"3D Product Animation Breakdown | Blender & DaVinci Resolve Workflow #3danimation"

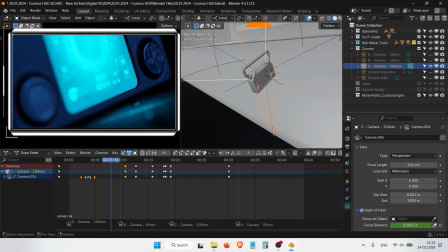The shot might start really close, sliding across the surface to reveal small details,
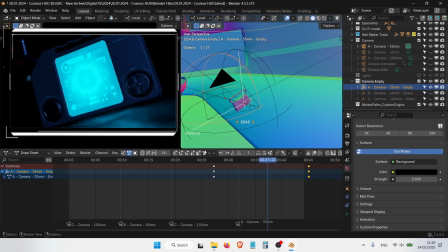then slowly pull back and orbit to show the whole device in context. Keyframes are eased in and out so the camera never feels jerky.
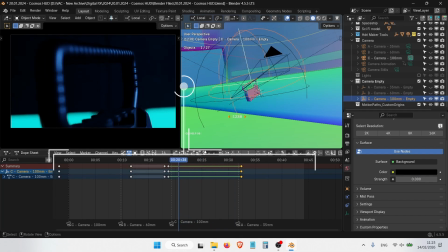Small parallax movements and subtle shifts in framing keep the viewer engaged.
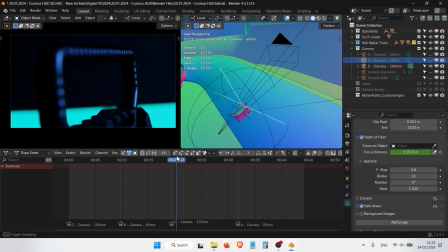We should make sure to set the start and end animation of the camera location while framing the shot.
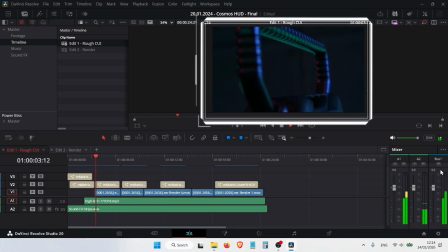To add the motion graphics text later on in DaVinci Resolve.
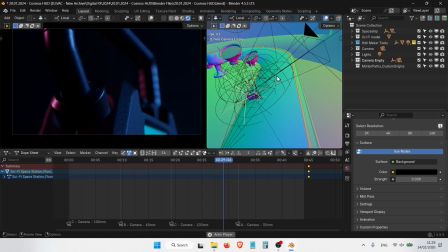For post-production flexibility purposes, the camera animation was only set to ease in and out without speed ramping in Blender.
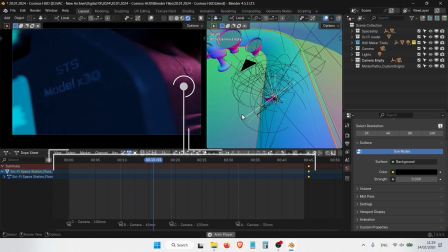This workflow is designed to consider the camera as an actual live camera on set with normal moves.
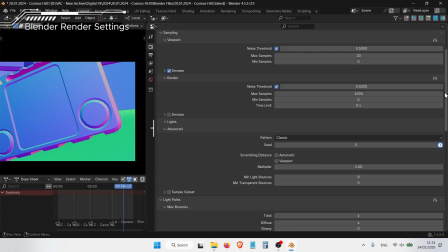Blender render settings. Rendering in Blender using Cycles engine for realistic visuals could take valuable time from this project.
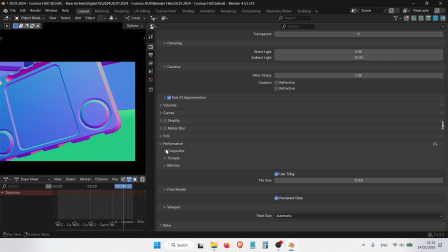The balance is to create the necessary actions in Blender and let DaVinci Resolve do the heavy post-processing with online edit.
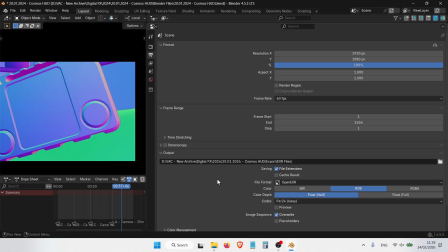The output format is a high-quality EXR with 16-bit depth to maintain flexibility during grading.
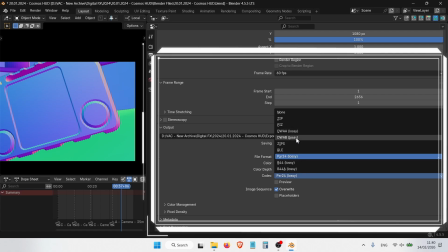Motion blur could add significant rendering time that could add later on post-production. This is the render settings for this project. Format: OpenXR multilayer.
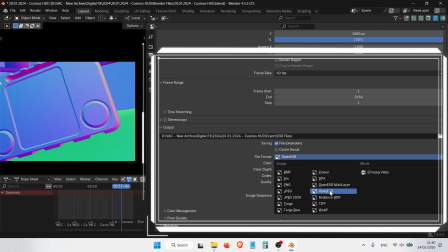EXR files give you incredible latitude for color grading later. Frame rate: 60 FPS. This is essential for smooth, slow motion and speed ramping in DaVinci Resolve.
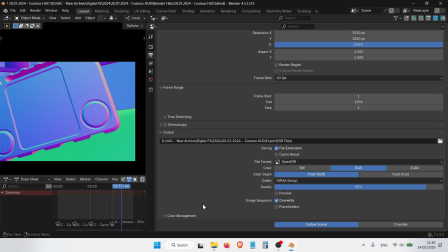Even if your final output is 24 or 30 FPS, rendering at 60 FPS gives you that buttery slow motion capability.
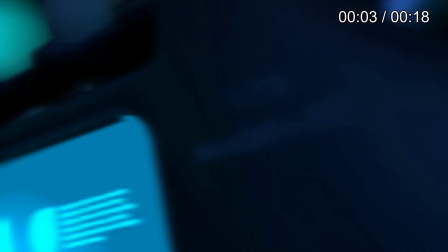It's recommended to render as an image sequence, PNG, or EXR rather than directly to video.
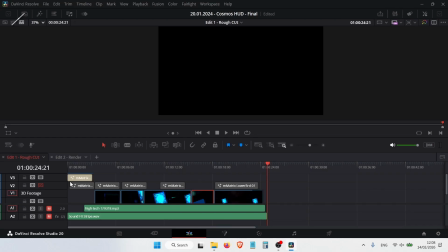If Blender crashes, we won't lose everything. Music design in DaVinci Resolve.
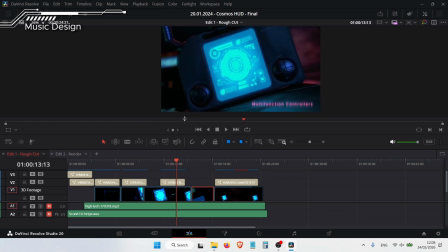The selected track supports the futuristic rhythm and structure, the edit around its beats and cuts.
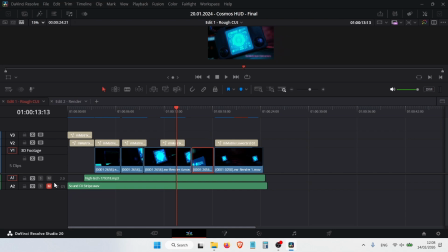This track was downloaded from Pixabay.
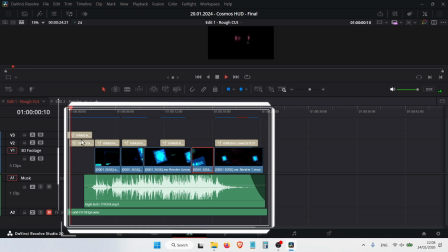For cyberpunk content, the search terms could be like synthwave, new retrowave, futuristic or high-tech ambient sound.
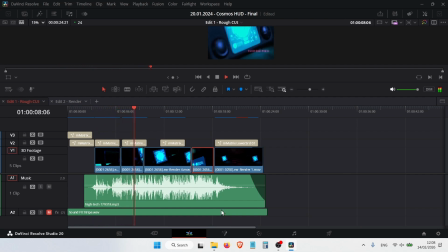Before editing, music is chosen or designed to match the tone of the device. The simple trick is to listen to several options from the audio stock website and
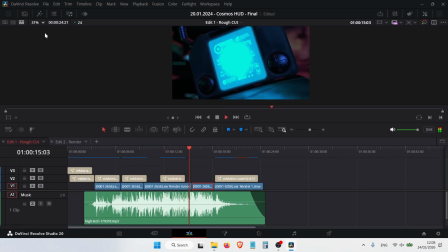run the raw animated shot in loop to experience the match between the music and the shots.
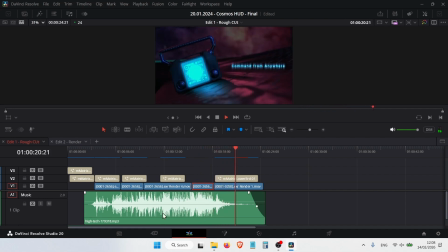A great music choice can make average visuals feel incredible, while bad music ruins great work.
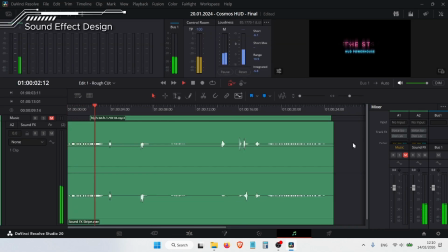Sound effects design. To enhance immersion, sound effects are layered on top of the music.
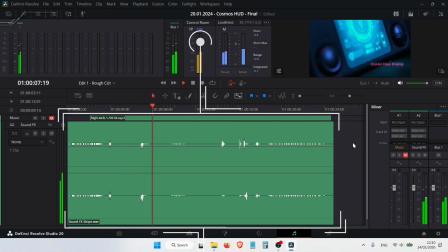Mechanical clicks and HUD bleeps are added to match cut and camera passes.
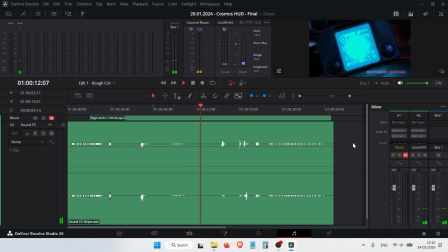Each sound is placed precisely so it matches specific visual cues, and levels are balanced so effect supports the visuals without overpowering the track. A bit of reverb or spatialization can make the device feel like it exists in a real environment rather than in a vacuum.
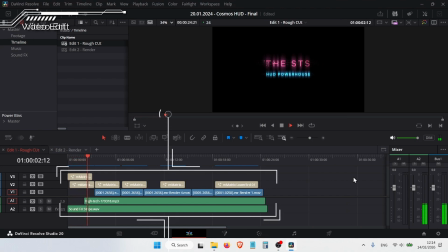Video edit in DaVinci Resolve. Following the music structure, the editing workflow can start with rough cuts,
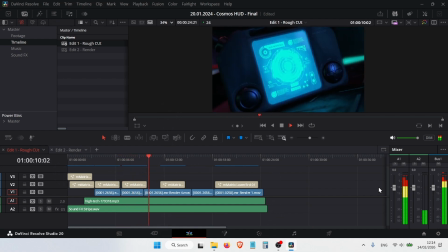trimming and igniting the flow and rhythm of the scene, wide establishing shots, medium shots, and close-ups for details.
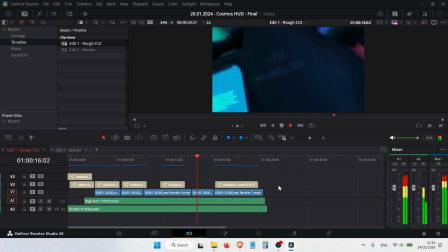The shots were mixed between close-ups and medium shots to increase the
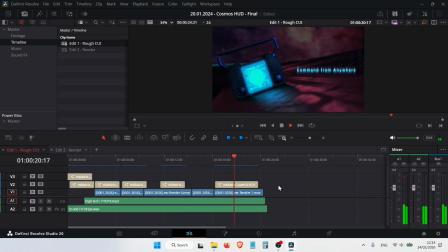curiosity of the visual and parts of the product with closing wide shots of the model. Speed ramps are applied selectively, slowing down close-up shots and accelerating transitions to match the soundtrack's energy. Pacing.
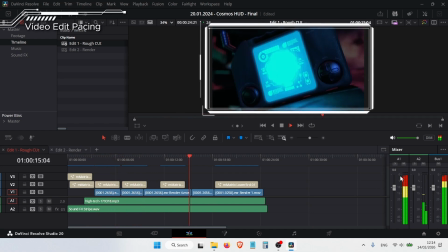The edit starts slower to establish the product, then speeds up in the middle section with faster cuts, with slowdowns again for the outro.
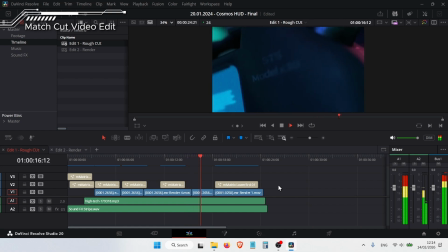Match cut could also bring the feel of continuity between two shots. Adding realism to break the clean CG.
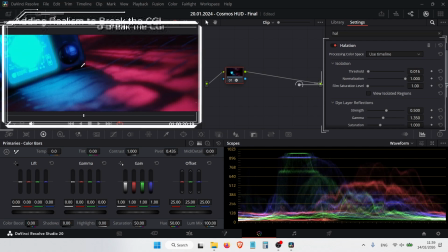To break that perfectly clean CG look, a few realism layers are added.
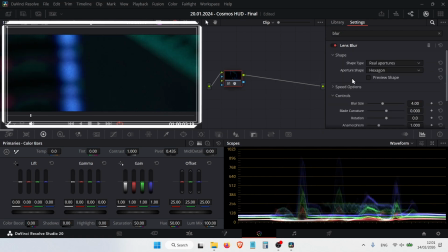Subtle film grain is placed over the shot to give texture. A touch of halation with little blur adds a more photographic feel.
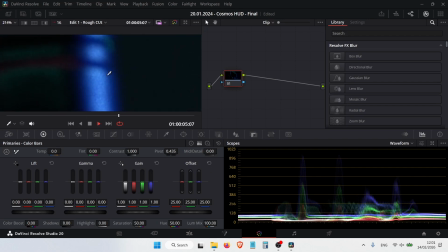The goal is not to make the shot messy, but to nudge it towards something that feels captured through a physical camera.
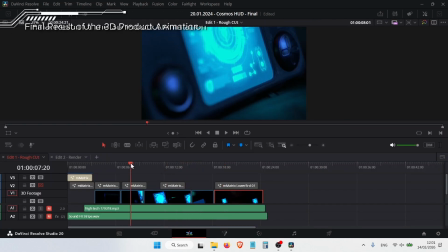The final result is a clean, cinematic sci-fi product animation.